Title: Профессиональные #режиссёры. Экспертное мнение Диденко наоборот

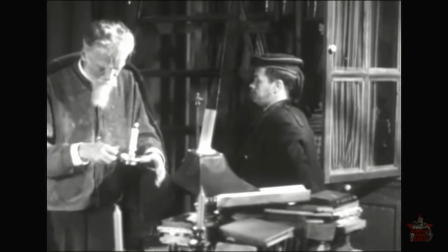1475s
Перечисленные детали в совокупности создают образ ученого и только ученого.
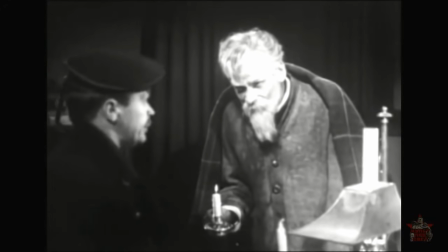1480s
Ни рабочего, ни военного, ни банкира. И обратно во двор.
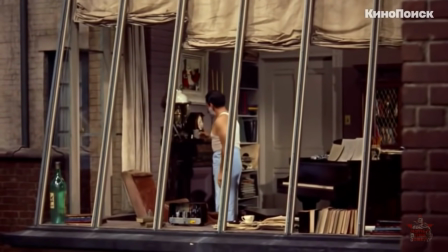1486s
Теперь перед нами галерея персонажей. Вот бреется мужчина, и мы видим посреди его комнаты рояль.
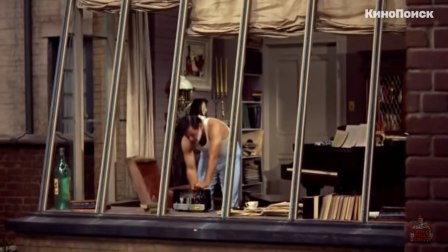1491s
Значит, это композитор. А музыка, которая казалась закадровой, играет из его радиоприемника.
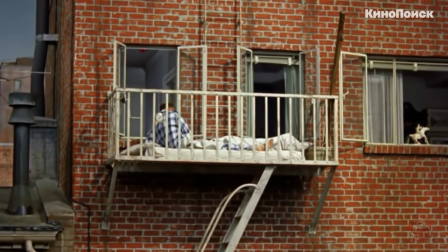1497s
Вот супружеская пара просыпается на балконе, спасаются от жары. Панорамирование возобновляется, только теперь в панораме есть акценты.
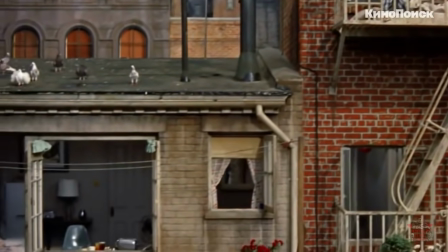1504s
Герои. Выделены они только композиционно, мы обращаем на них внимание потому, что никого больше в кадре нет.
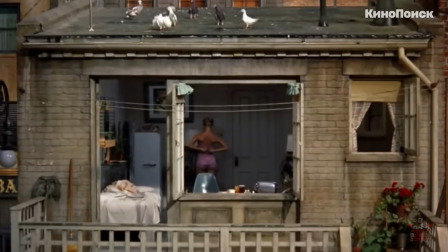1510s
Вот в окне напротив барышня надевает лифчик, тот спадает. Блуждающий по двору взгляд здесь задерживается, смотрящий в окно не вполне беспристрастен.
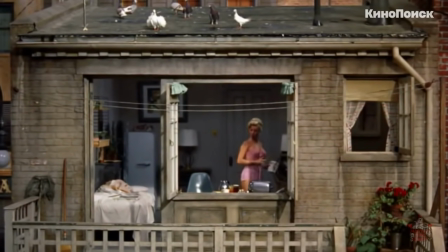1518s
Затем, наливая кофе, она демонстрирует профессиональную растяжку, значит, балерина. Вереница сценок Хичкок обозначает место действия.
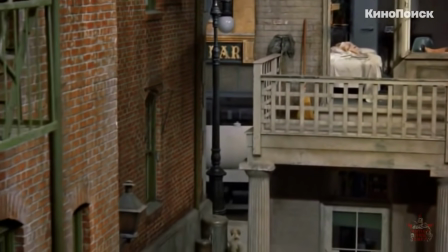1526s
Двор в нью-йоркском районе Гринвич-Виллидж, тщательно выстроенный в павильоне.
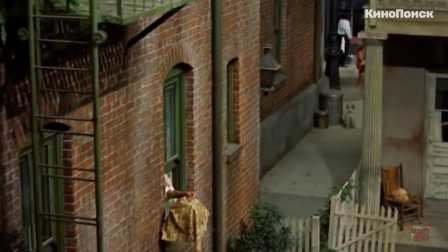1530s
В момент, когда он снимает окно, здесь обитают Дюшан, Гинзберг, Керуак, то есть в экспозиции однозначно ярко заявлено «Тут живет богема».
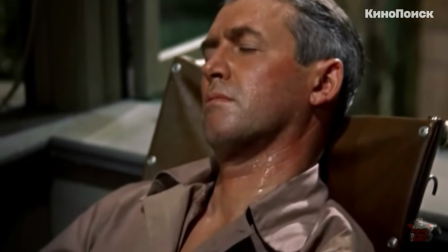1539s
Наконец, камера возвращается к главному герою. Начинается еще одна панорама, теперь уже совсем крупным планом.
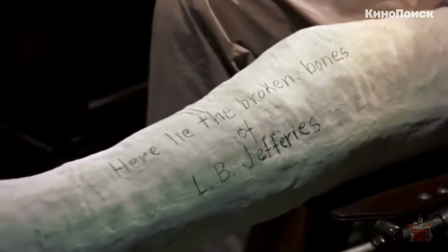1544s
Здесь покоятся разбитые кости Л.Б. Джеффриса. Отлично, теперь мы знаем, как зовут этого человека.
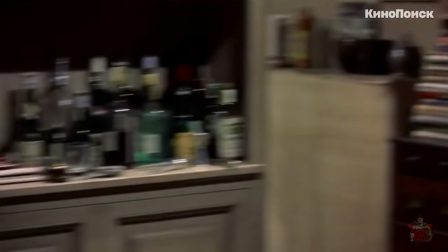1550s
Дальше набор весьма информативных кадров. Мы видим фотоаппарат на столике и понимаем, Л.Б.
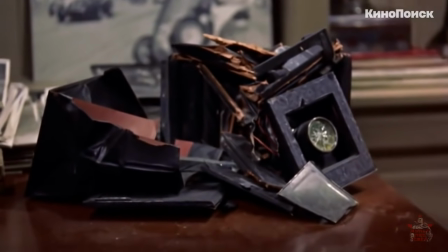1555s
Джеффрис – фотограф.
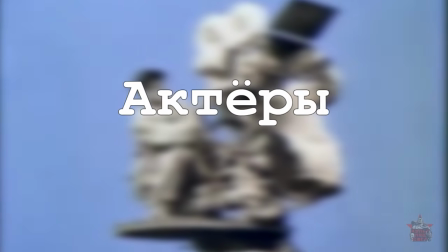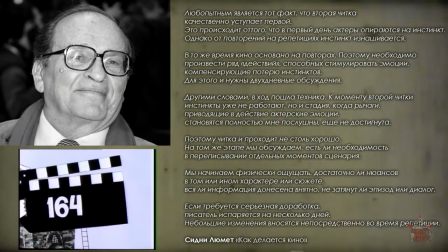1565s
Любопытным является тот факт, что вторая читка качественно уступает первой.
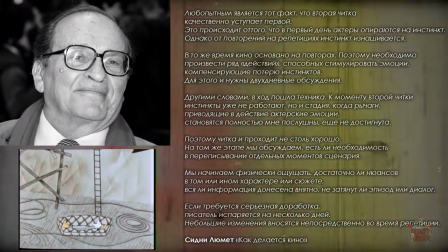1570s
Это происходит от того, что в первый день актеры опираются на инстинкт, однако от повторений на репетициях инстинкт изнашивается.
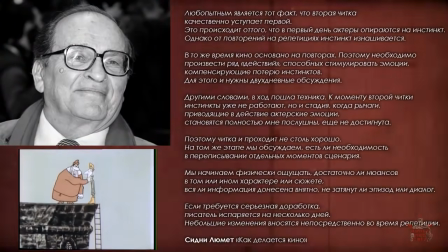1578s
В то же время кино основано на повторах, поэтому необходимо произвести ряд действий,
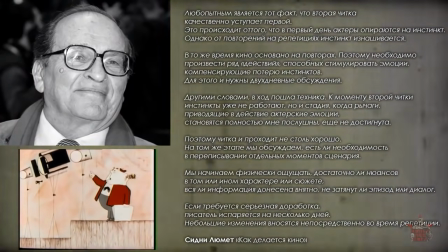1584s
способных стимулировать эмоции, компенсирующие потерю инстинктов. Для этого и нужны двухдневные обсуждения.
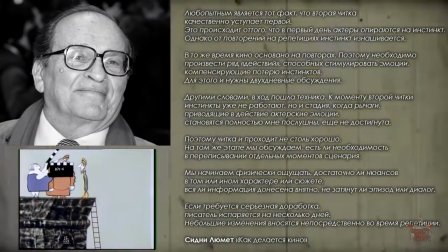1591s
Другими словами, в ход пошла техника. К моменту второй читки инстинкты уже не работают, но и стадия, когда рычаги,
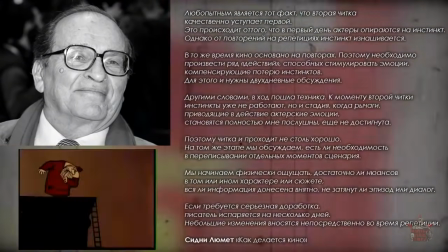1599s
приводящие в действие актерские эмоции, становятся полностью мне послушны, еще не достигнута.
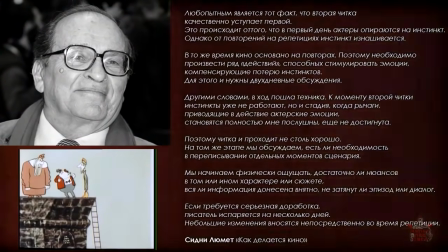1604s
Поэтому читка и происходит не столь хорошо. На том же этапе мы обсуждаем, есть ли необходимость в переписывании отдельных моментов сценария.
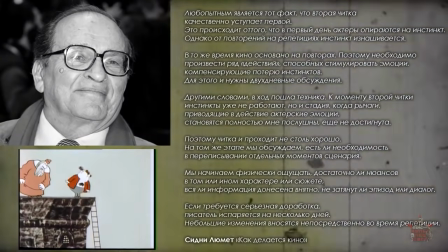1612s
Мы начинаем физически ощущать, достаточно ли нюансов в том или ином характере или сюжете.
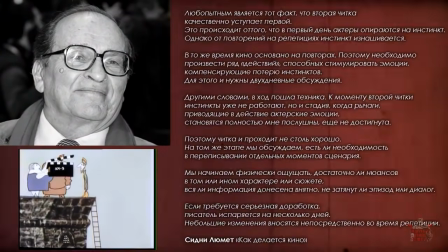1618s
Вся ли информация донесена внятно? Не затянут ли эпизод или диалог?
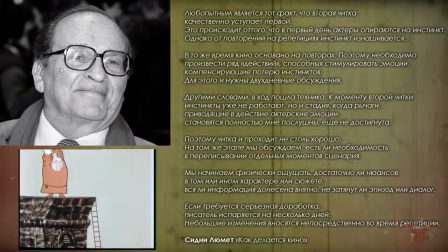1623s
Если требуется серьезная доработка, писатель испаряется на несколько дней.
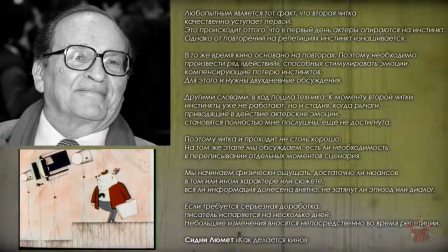1628s
Небольшие изменения вносятся непосредственно во время репетиции. Вы хотели кухню?
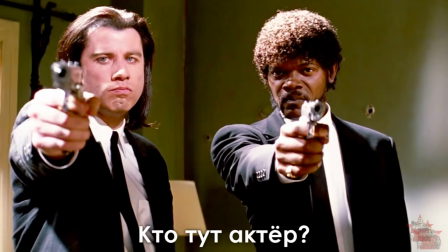1633s
Их есть у меня. Очередная порция сводок с полей.
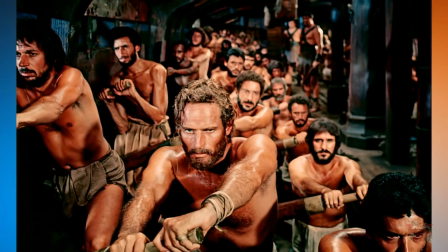1637s
Вот так выглядит реальный профессиональный опыт, получая который становятся профессионалами.
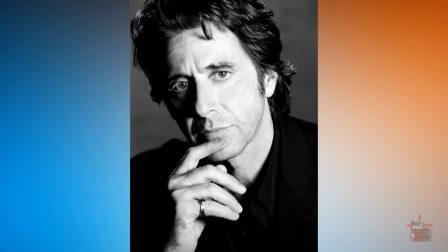1643s
Получая режиссерское образование, вам не доведется руководить игрой Аль Пачино или Ингрид Бергман.
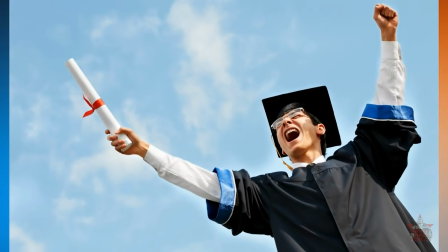1650s
И в подобной ситуации ни один студент не окажется.
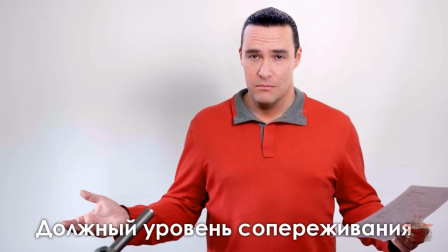1654s
И к слову, если кто не заметил, ни слова о мифических законах актерского проживания.
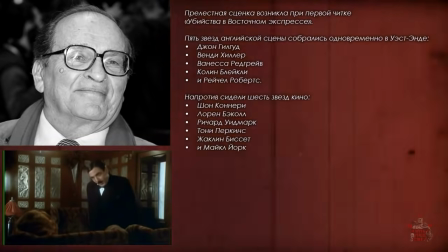1660s
Странно, правда? Прелестная сценка возникла при первой читке убийства в Восточном экспрессе.
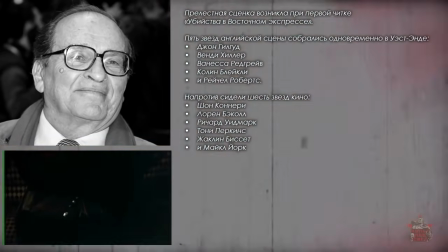1666s
5 звезд английской сцены собрались одновременно в Уэст-Энде.
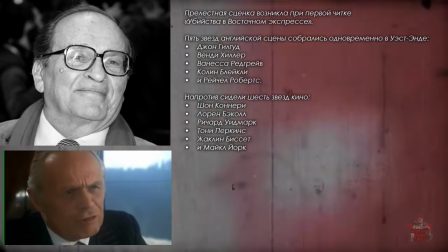1671s
Джон Гилгуд, Венди Халлер, Ванесса Редгрейв, Колин Блейкли и Рэйчел Робертс.
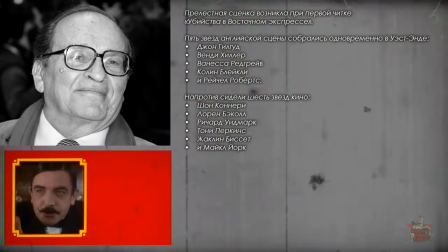1677s
Напротив сидели 6 звезд кино. Шон Коннери, Лорен Бекл, Ричард Уидмарк, Тони Перкинс, Жаклин Биссет и Майкл Йорк.
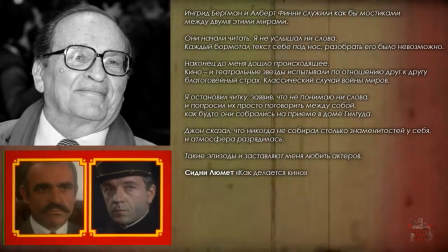1685s
Ингрид Бергман и Альберт Финни служили как бы мостиками между двумя этими мирами.
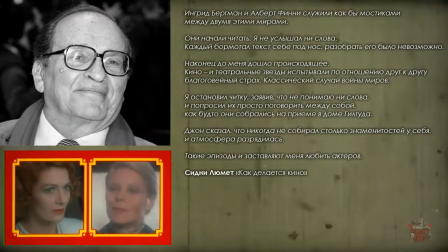1691s
Они начали читать, я не услышал ни слова. Каждый бормотал текст себе под нос, разобрать его было невозможно.
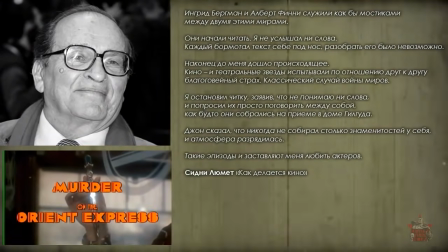1698s
Наконец до меня дошло происходящее. Кино и театральные звезды испытывали по отношению друг к другу благоговейный страх.
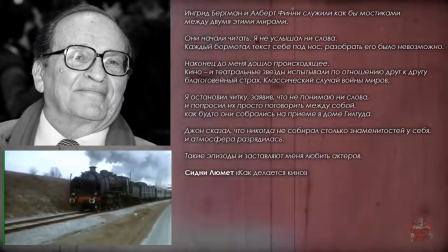1706s
Классический случай войны миров. Я остановил читку, заявив, что не понимаю ни слова,
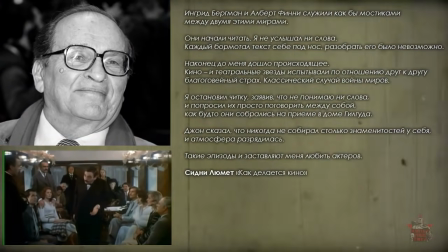1712s
и попросил их просто поговорить между собой, как будто они собрались на приеме в доме Гилгуда.
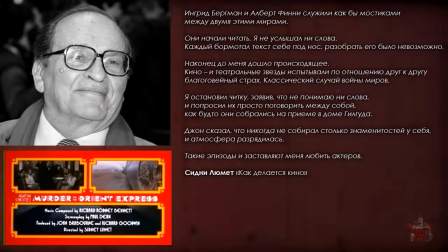1718s
Джон сказал, что никогда не собирал столько знаменитостей у себя, и атмосфера разрядилась.